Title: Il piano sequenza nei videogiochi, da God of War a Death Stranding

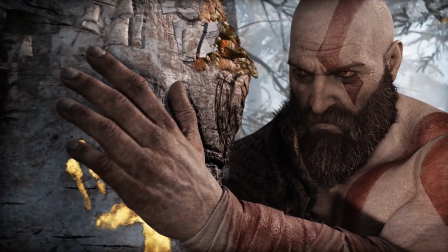[0:13]
Cinema e videogiochi, un tema che trova infinite iterazioni, soprattutto quando questi ultimi presentano una forte componente narrativa.
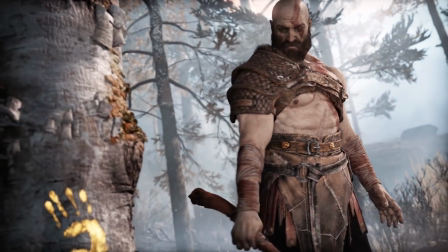[0:22]
Dopotutto il videogame, come il cinema, è un audiovisivo e utilizza un analogo linguaggio fatto di inquadrature,
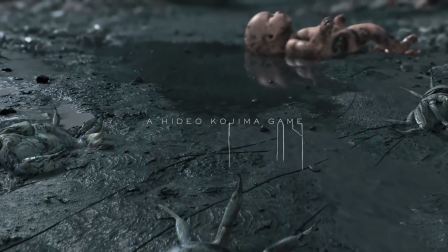[0:29]
musica, dialoghi, effetti sonori, con l'aggiunta della peculiarità rappresentata dall'interattività.
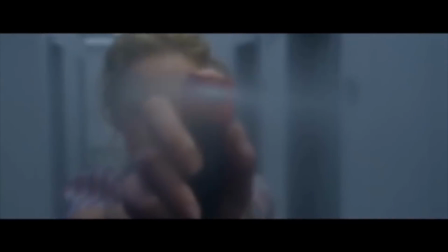[0:35]
La peculiarità dell'audiovisivo cinematografico, per molti teorici e studiosi di cinema, è invece rappresentato dal montaggio.
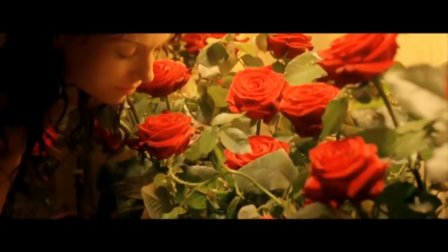[0:42]
Il montaggio filmico rappresenta una vera e propria riscrittura della sceneggiatura originale al fine di costruire senso narrativo ed emozioni.
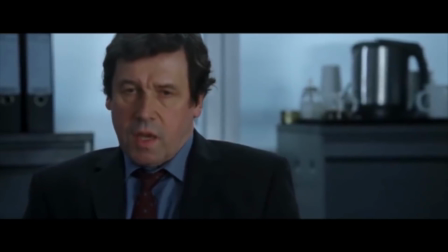[0:51]
Grazie a pionieri del cinema quali Porter, Griffith o Méliès,
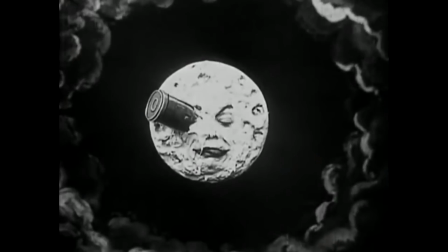[0:54]
il montaggio ha trasformato il cinema da mero ritrovato tecnologico a vero e proprio linguaggio artistico.
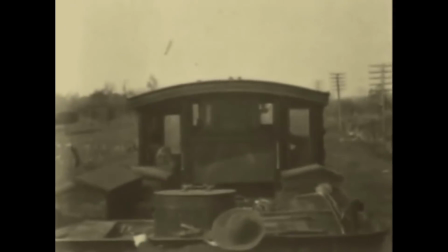[1:01]
Fino a quel momento, il cinematografo dei fratelli Lumière viveva solo ed unicamente di piano sequenza,
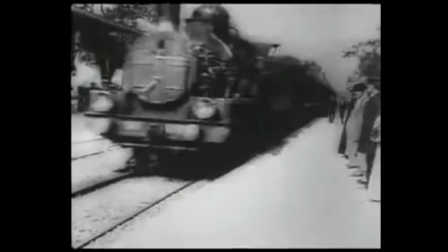[1:08]
un'unica inquadratura che rappresenta da sola una sequenza narrativa compiuta, senza alcuno stacco.
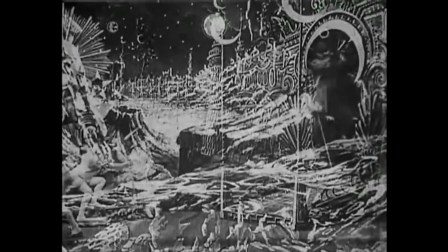[1:15]
È attraverso la grammatica del montaggio che il cinema si è trasformato nella settima arte.
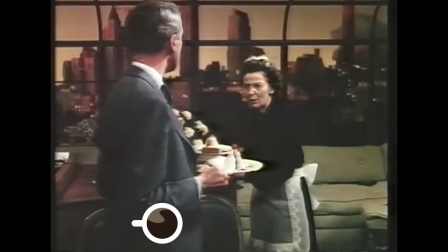[1:20]
Ciò non vuol dire però che il piano sequenza sia sparito dalla cinematografia mondiale con l'avvento del montaggio.
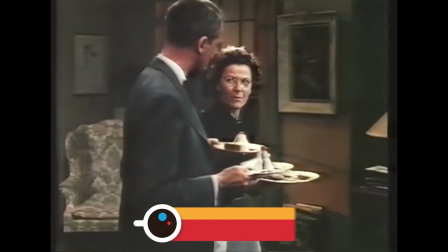[1:27]
Sono molteplici gli esempi nella storia del cinema di film interamente in piano sequenza, da Nodo alla gola di Alfred Hitchcock del 1948,
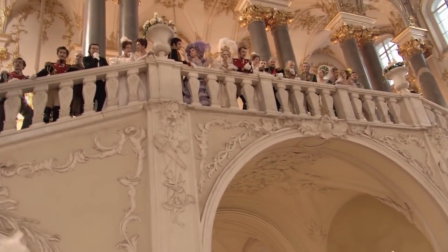[1:35]
all'Arca russa di Aleksandr Sokurov del 2002, fino al vincitore dell'Oscar 2015 Birdman,
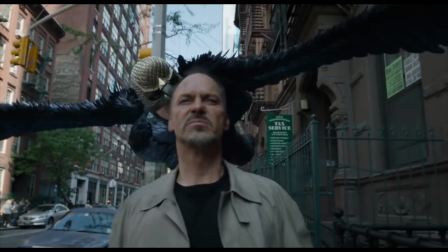[1:41]
ma anche di singole scene divenute iconiche proprio grazie all'utilizzo del piano sequenza.
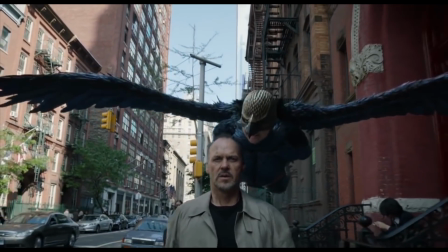[1:47]
L'inquietante passeggiata in triciclo per le stanze dell'Overlook Hotel in Shining del
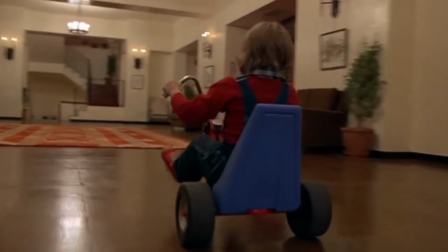[1:51]
1980 di Stanley Kubrick o la scena di apertura dell'infernale Quinlan di Orson Welles.
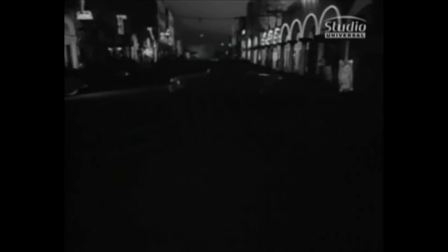[1:58]
Ebbene, pensiamo ora al videogioco, ma non alle sequenze di intermezzo, pensiamo alle vere e proprie sequenze di gameplay.
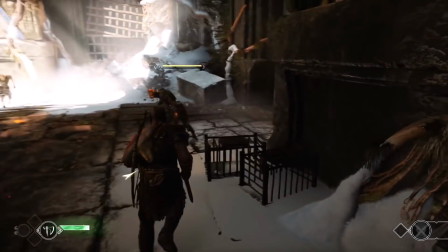[2:07]
Converrete che ogni iterazione di gioco, ogni partita, è in realtà un piano sequenza.
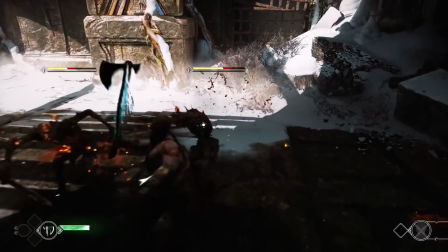[2:12]
Mentre giochiamo, l'azione non può essere temporalmente frammentata o il gameplay ne risulterebbe compromesso.
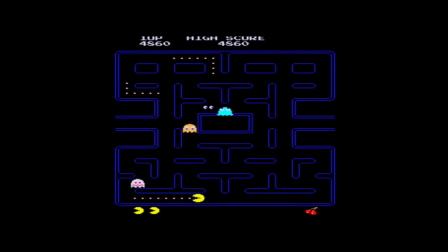[2:19]
Sin dai tempi di Pac-Man o Space Invaders, l'unica interruzione, l'unico stacco possibile al piano sequenza del gameplay è rappresentato dal game over o dal passaggio a un livello successivo.
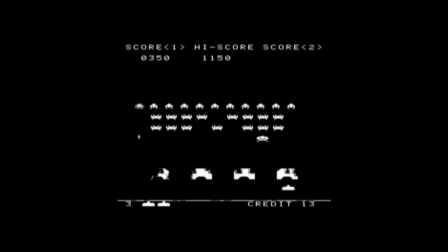[2:29]
Insomma, per sua natura il videogioco, nella sua iterazione più pura, non può che essere un piano sequenza.
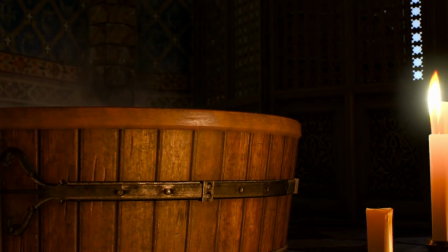[2:37]
Eppure, nel corso della storia del medium videoludico, man mano che il medium stesso ha cominciato ad esplorare le proprie capacità narrative,
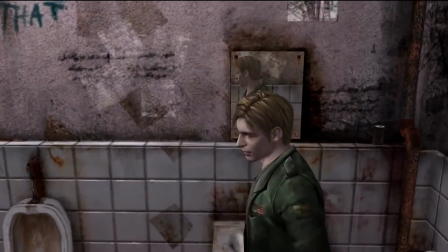[2:43]
il montaggio ha fatto capolino non solo nelle sequenze interattive, ma sorprendentemente anche durante il gameplay.
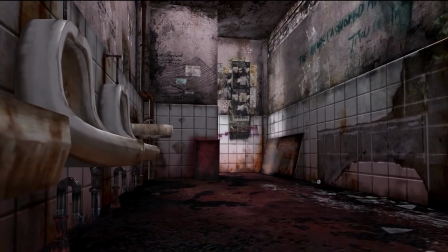[2:50]
Ed è con l'alternanza di inquadrature fisse che nel corso degli anni 90 il
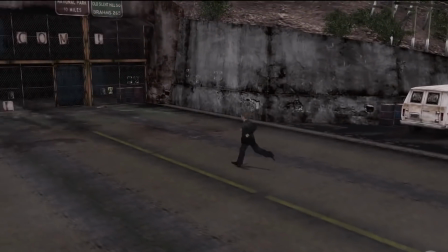[2:55]
videogioco decide di compiere un passo deciso verso l'audiovisivo cinematografico,
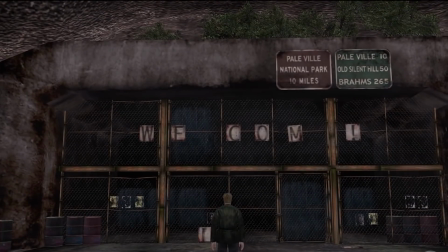[2:59]
in cui è l'autore regista a decidere cosa mostrare o non mostrare allo spettatore.
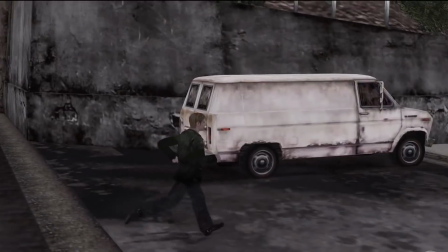[3:05]
La sublimazione massima di questa costruzione narrativa in game è sicuramente
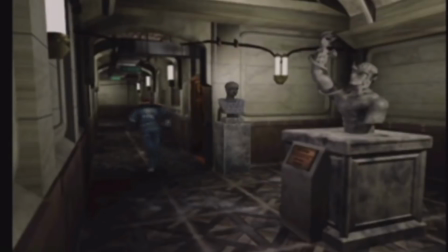[3:10]
rappresentata dai principali esponenti del genere del survival horror della seconda metà degli anni 90.
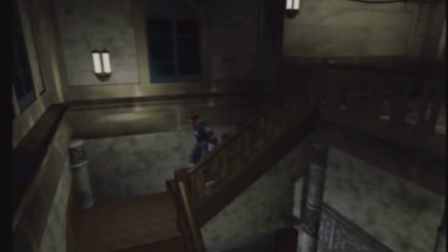[3:16]
In Resident Evil, Mikami lavora come farebbe un attento regista di cinema, utilizzando in maniera funzionale la creazione della suspense,
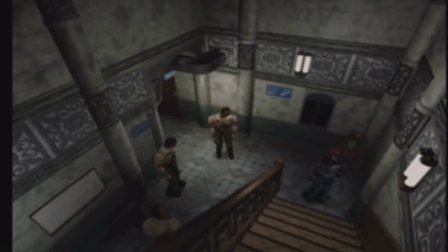[3:23]
il fuoricampo, la successione di campi e piani e l'angolazione della telecamera secondo i precisi stilemi dell'horror cinematografico. Prendiamo ad esempio una delle sequenze più celebri dell'amato Resident Evil 2, quella del primo incontro del protagonista Leon Kennedy con il Licker.
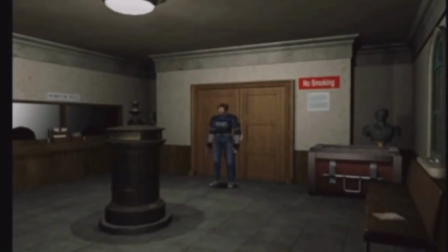[3:39]
La sequenza inizia nella sala d'attesa della centrale di polizia di Raccoon City, apparentemente disabitata.
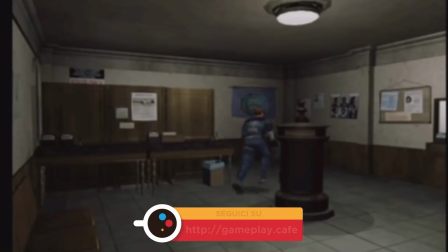[3:46]
All'ingresso nella stanza, l'inquadratura mostra Leon inquadrato in campo largo,
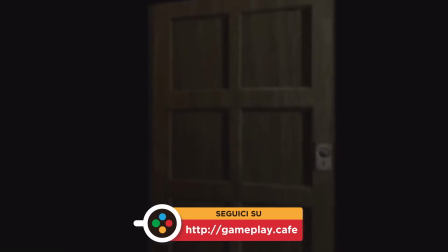[3:51]
frontalmente, in modo da limitare fortemente il grado di conoscenza del giocatore. Il fuoricampo diventa fondamentale nella costruzione della suspense,
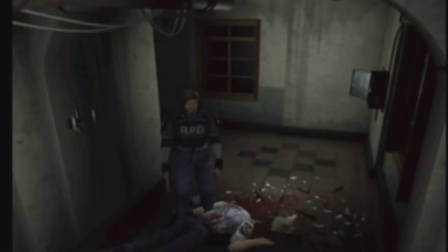[3:59]
in quanto nel relativo controcampo oscuro al giocatore potrebbero essere nascoste minacce di cui egli è ignaro.
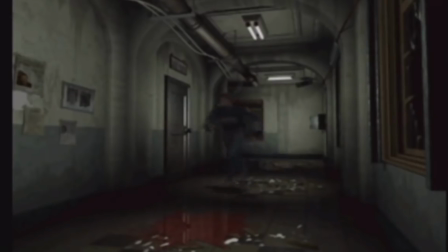[4:05]
Se in un'ottica di costruzione della tensione questo ammiccamento al linguaggio filmico risulta estremamente efficace,
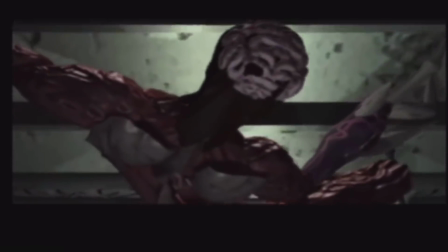[4:11]
lo stesso non si può dire sul piano prettamente ludico, dal momento che il giocatore è spesso disorientato dai continui cambi di inquadratura.